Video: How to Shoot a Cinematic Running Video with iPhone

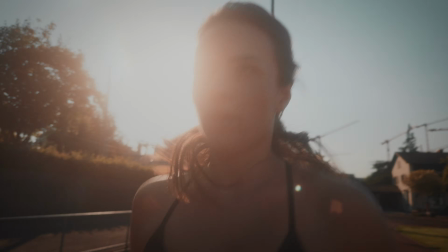Under the open sky, I feel the energy. I lace up my shoes, locking in my resolve.
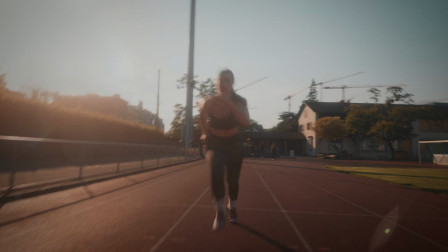Running fuels my passion and propels me forward. It's not about the finish line.
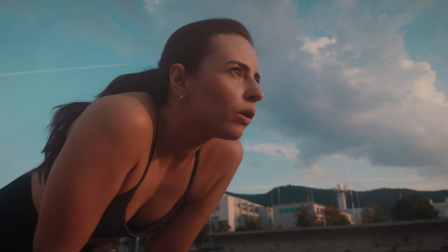It's about the journey. Running isn't just what I do. It's who I am.
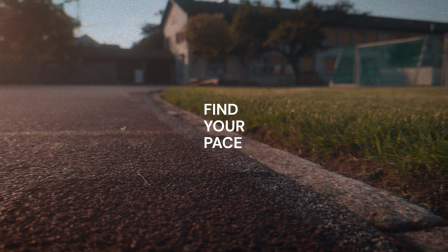This is who I am.
So the video you just watched was shot entirely on the iPhone 15 Pro Max.
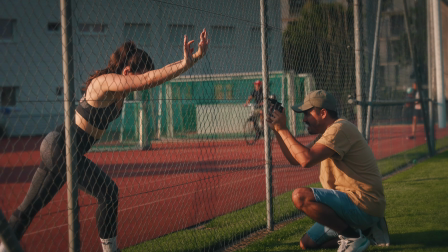We filmed that in like under 2 hours, and I wanted to try something new.
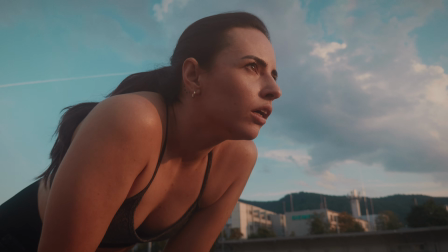So I challenged myself to film a cinematic run video with my iPhone.
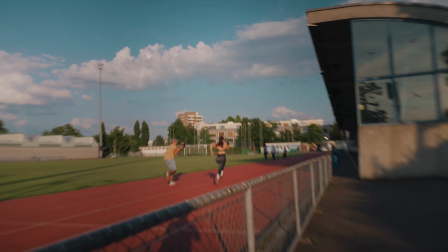And it was definitely a lot of fun, and I think the results turned out great. So in this video, I wanted to share with you my experience from this shoot and give you some tips on how you can shoot your own cinematic run video on your iPhone. Now, before we dive in, I want to give a big shout out to my friends Megan,
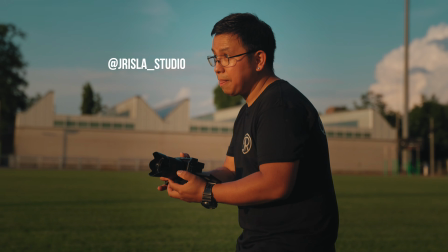who played as the runner, and Jay, who captured all of the behind the scenes magic.
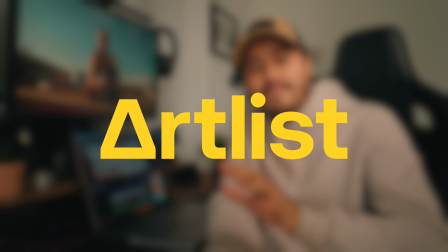You guys, you rock! And also a huge thanks to ARTLIST for sponsoring this video and supporting this channel. I'll tell you more about them later. So first off, let's talk about the camera gear I used. By the way, I will drop links to all the products mentioned in the video description below.
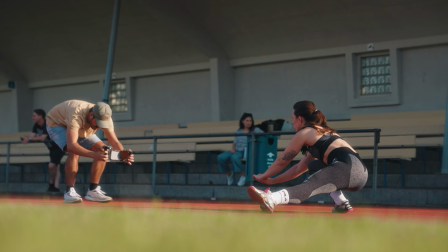So I shot the entire running video handheld with the newer cage. That is the 2nd generation.
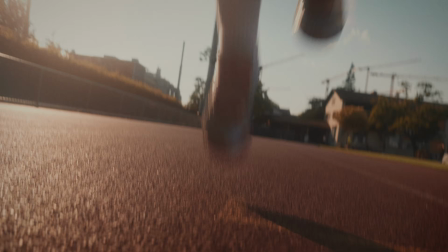I love the handheld look for this shoot because it gave the video an energetic vibe that I was going after.
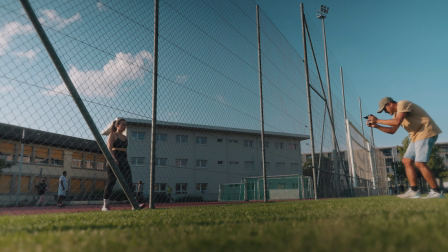It really adds that sense of movement and action to the video, and using 2 handles made the handheld movement look more natural. Plus, it lets me easily maneuver the camera to capture different angles, which is a big reason I was able to get these shots so quickly. And the reason why I opt for the newer cage is because I can mount accessories to enhance the look of my video.
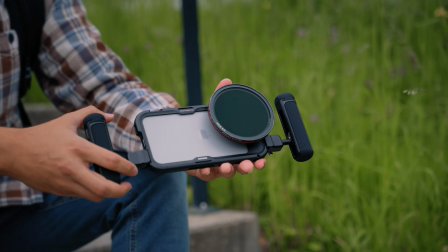For instance, I used a magnetic VND filter by Freewell to cut down the light and achieve a more natural motion blur in my video.
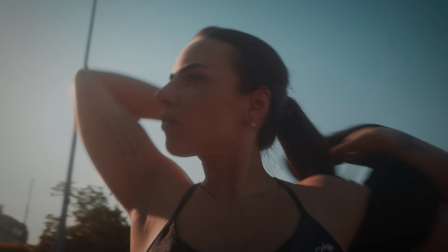Plus, I've used a mist filter to soften the highlights and overall image, reducing some of that digital over sharpening that phone cameras typically produce. Now, if you want to learn more about the newer cage, I've got a separate video comparing it with the small rig cage.
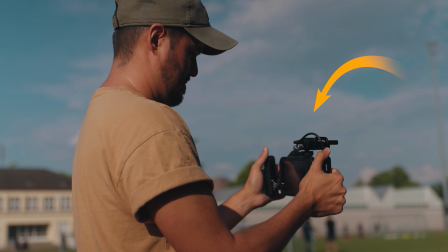I'll make sure to leave a link below. I also added an SSD so I can record Apple Log externally. Otherwise, I'd run out of space on my iPhone pretty soon because the file size are really huge.
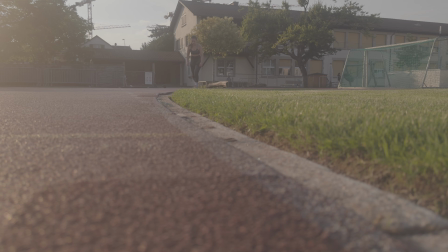And the reason why I like to film in Apple Log, because log footage preserves more image information in the highlights and shadows, allowing for greater flexibility in the editing process, especially when color grading. And that's basically the gear setup I use.
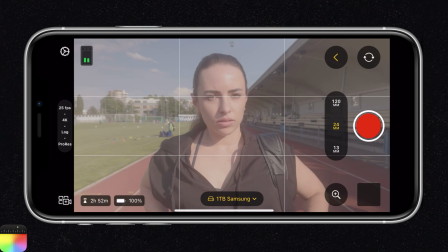Now, regarding the camera settings, I used the new free Final Cut camera app because it gives me complete manual control over my camera. Now, if you're a beginner and are new to the Final Cut camera app, I've got a beginner's tutorial that I'll share in the video description as well.
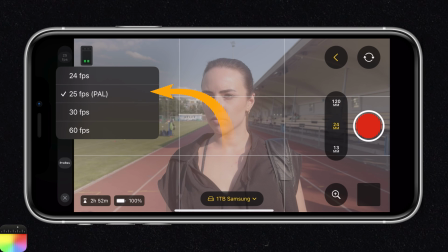So the frame rate I've set to 25 frames per second and the resolution to 4K.
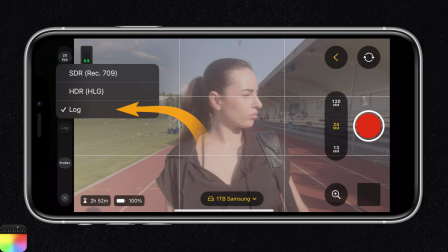The dynamic range is set to log, and I'm using the Apple ProRes codec.
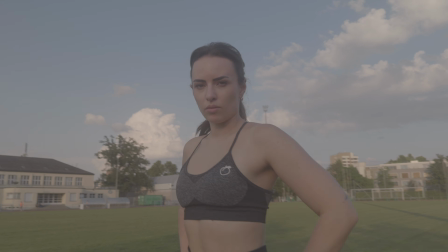And remember that log files straight out of the camera look flat and have low contrast and saturation,
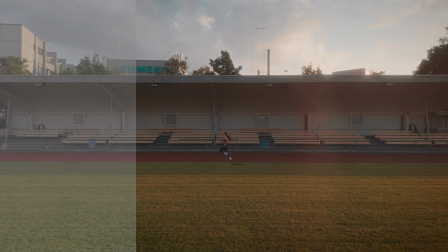so you'll have to color grade your footage in the edit to bring back that natural color and contrast. Unfortunately, the Final Cut camera app doesn't support importing LUTs, which makes it hard to judge the exposure.
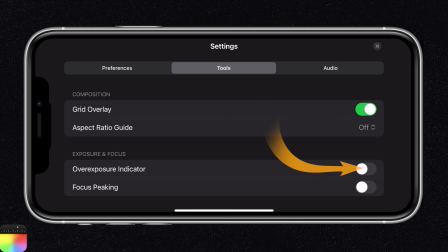However, you can use the overexposure indicator to detect if you have blown out highlights.
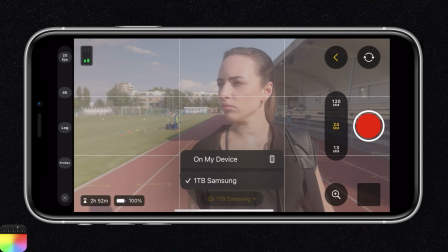I've also connected a 1 terabyte Samsung SSD, which the Final Cut camera will automatically detect and select.
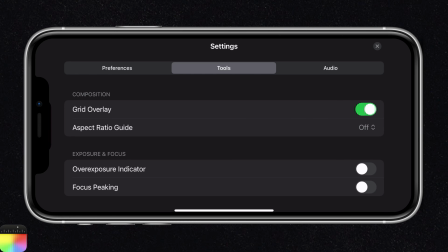Now, looking at the advanced settings, I've turned on grid overlay to have the rule of thirds show up, and this makes it really easy to set my composition.
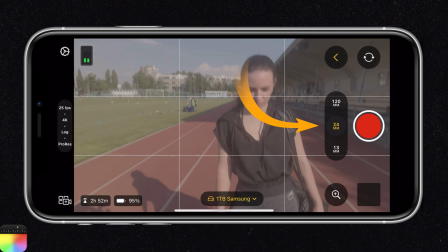Now, all the shots were captured using the main 24mm lens,
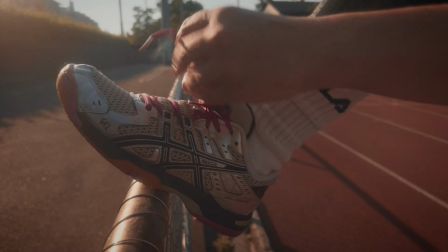as this is the better lens of all 3 and provides greater shallow depth of field to help separate the subject from the background.
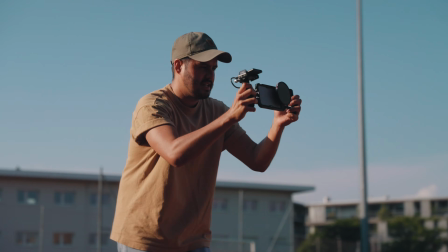I've also locked the orientation and set it to left because the camera is set to the left side, and the focus I've set to auto.
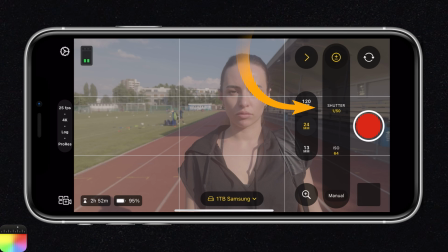As for the exposure settings, I've set the shutter speed to double the frame rate and the ISO to its lowest number,
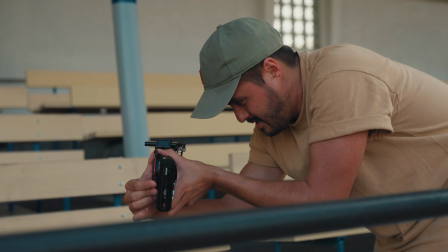64, and then I've adjusted the VND filter to balance the exposure.
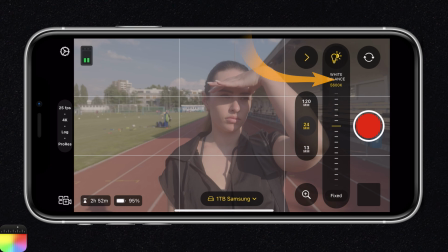And lastly, I locked the white balance to 5600 Kelvin as it was sunny outside. So now that we covered the technical settings, let's talk about how I created these shots to help you improve your mobile filmmaking skills. So tip number 1 is to film slightly from a lower angle. If you want to make someone look more powerful or dominant, try filming them from a lower angle.
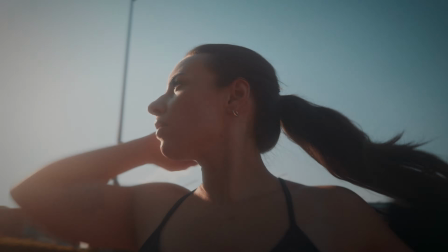Plus, it's way more dynamic and exciting since we're seeing everything at eye level most of the time.
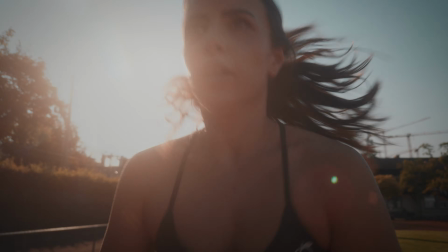In almost every shot, you'll notice I have the camera positioned just below eye level. And for those super low shots,
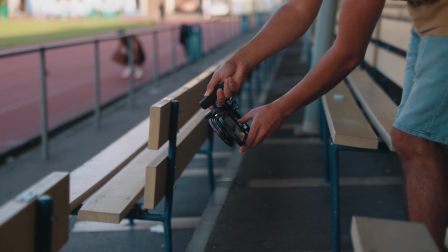the newer cage handle is awesome because you can quickly switch to a top handle.
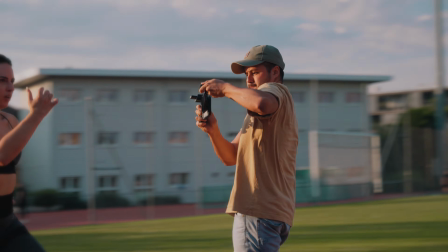This makes it much more comfortable to hold the camera low and keeps your shot steady.
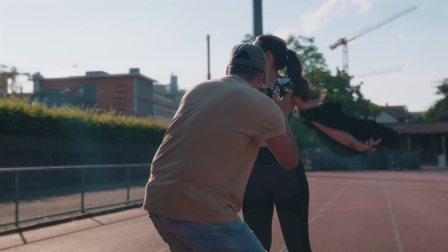Now, tip number 2 is to make use of backlighting. You can see in a few of my shots how the backlighting adds a nice glow around the subject.
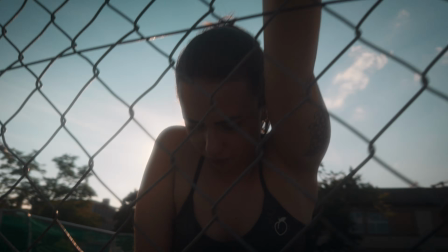It gives the shot more depth and contrast, making the subject appear dark while the background is bright.
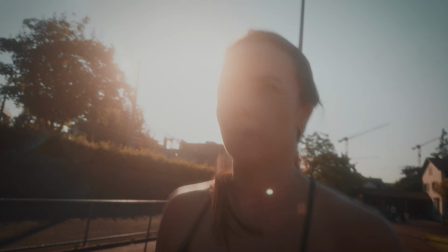I also love playing around with the backlight with the sun popping in and out behind her to create a visual interest.
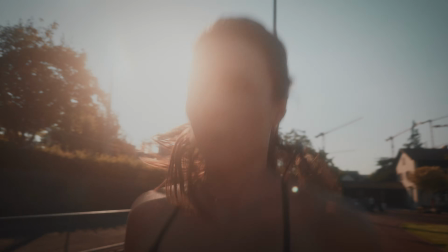And when you film against the sun with an iPhone, unfortunately, you get those little green dots known as lens flares.
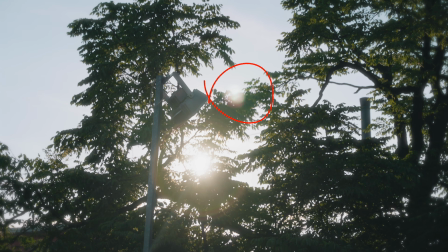Now, they're not as nice as when you would film with a traditional camera, but I didn't find them too distracting.
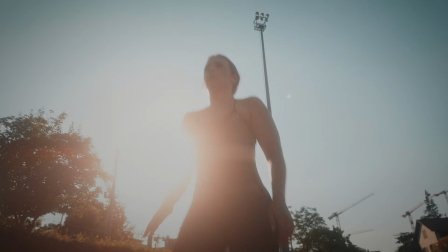If you want to avoid these lens flares, try using a lens hood or changing your position and camera angle because it's hard to get rid of them in the edit. Now, tip number 3 is to add camera movement. One of my favorite shots is Megan running across the frame while I push in with the camera.
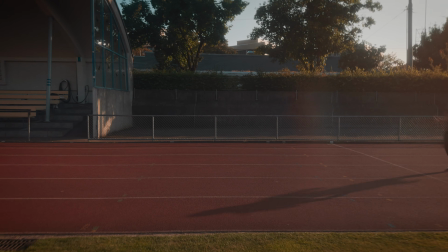It builds tension and directs attention to the title and the subject. I also like this shot where Megan is running in the opposite direction of the camera movement, which creates a sense of energy and excitement.
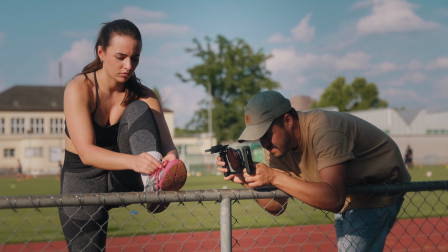In other shots, I added some handheld movement to keep things from getting too static,
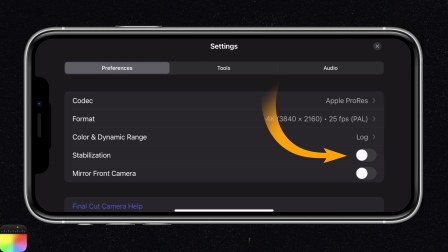and I turned off image stabilization entirely on the iPhone to get that natural handheld look. If it were more of a calm video, I would have image stabilization enabled and use a gimbal to smoothen the shots further.
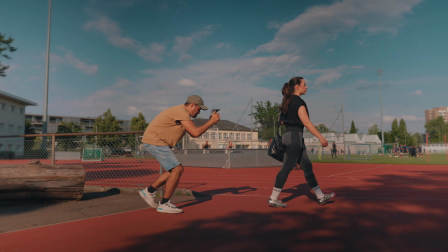Now, when I do those handheld camera movements, I still try to keep the camera steady and walk heel to toe,
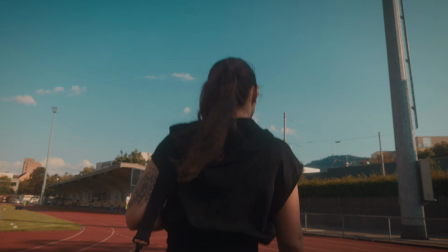and with that natural movement from handheld shooting, it prevents the video from looking too robotic. Tip number 4 is to use voiceovers. Voiceovers are fantastic because they add a narrative that complements the visuals, making the message more engaging. Additionally, a voiceover also helps to make the message more clear and consistent throughout the video and sets the tone.
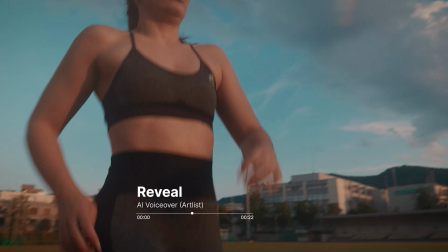Now, I aimed for a female motivational voiceover. The voiceover you heard was actually AI generated, which I find mind-blowing.
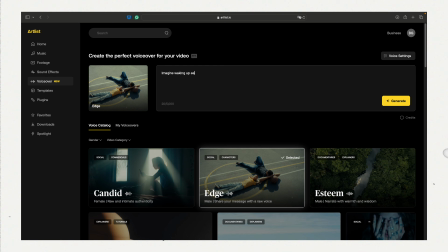This brings us to our sponsor of today's video, ARTLIST. Their new AI voiceover feature allows you to create natural and realistic voiceovers, and thanks to their intuitive user interface, generating voiceovers has never been easier.
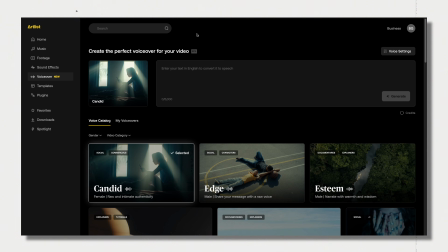To get started, you can navigate to the AI voiceover page. From there, you can choose from a variety of voices.
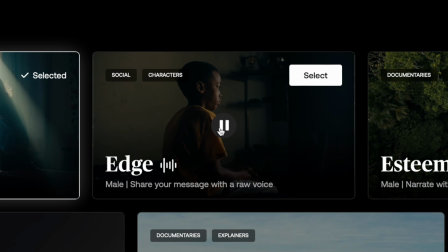You can preview each voice by clicking on it.
I miss you, bro. Remember those summers at the basketball court?
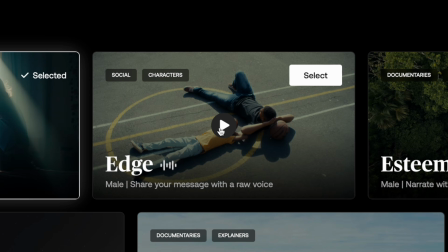You were teaching me to shoot.
Now, I haven't found any other tool that does this better.
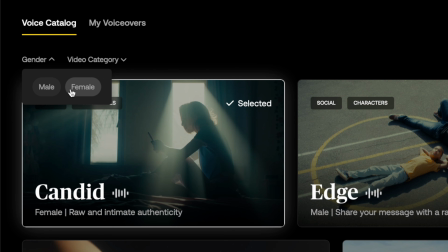You also have the option to select voices based on gender and video category to find the perfect match for your video.
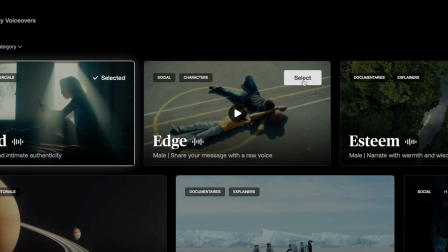Now, once you've chosen a voice, it will appear to the left of the text box.
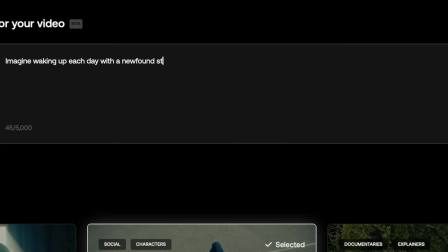Simply type in the text you want to convert into a voiceover and click generate.
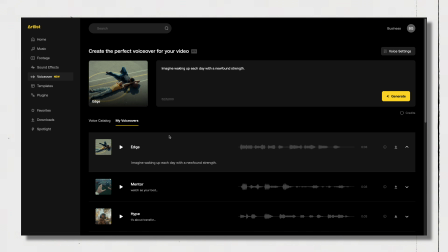The process is quick and your voiceover will appear in your voiceover list.
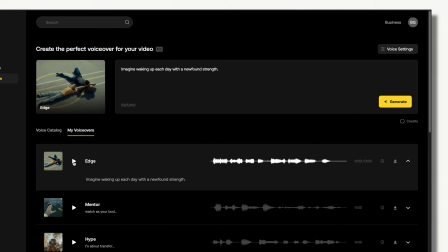And what's really cool is that you can fine-tune your voiceovers by heading to the settings in the top right corner.
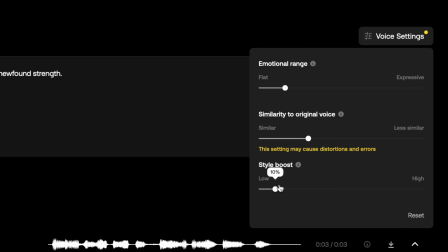You can adjust slider for emotional range, similarity to the original voice, and style boost. Then generate the new voiceover to see the changes. If you want to try a different voice, just return to the voice catalog and select a new one.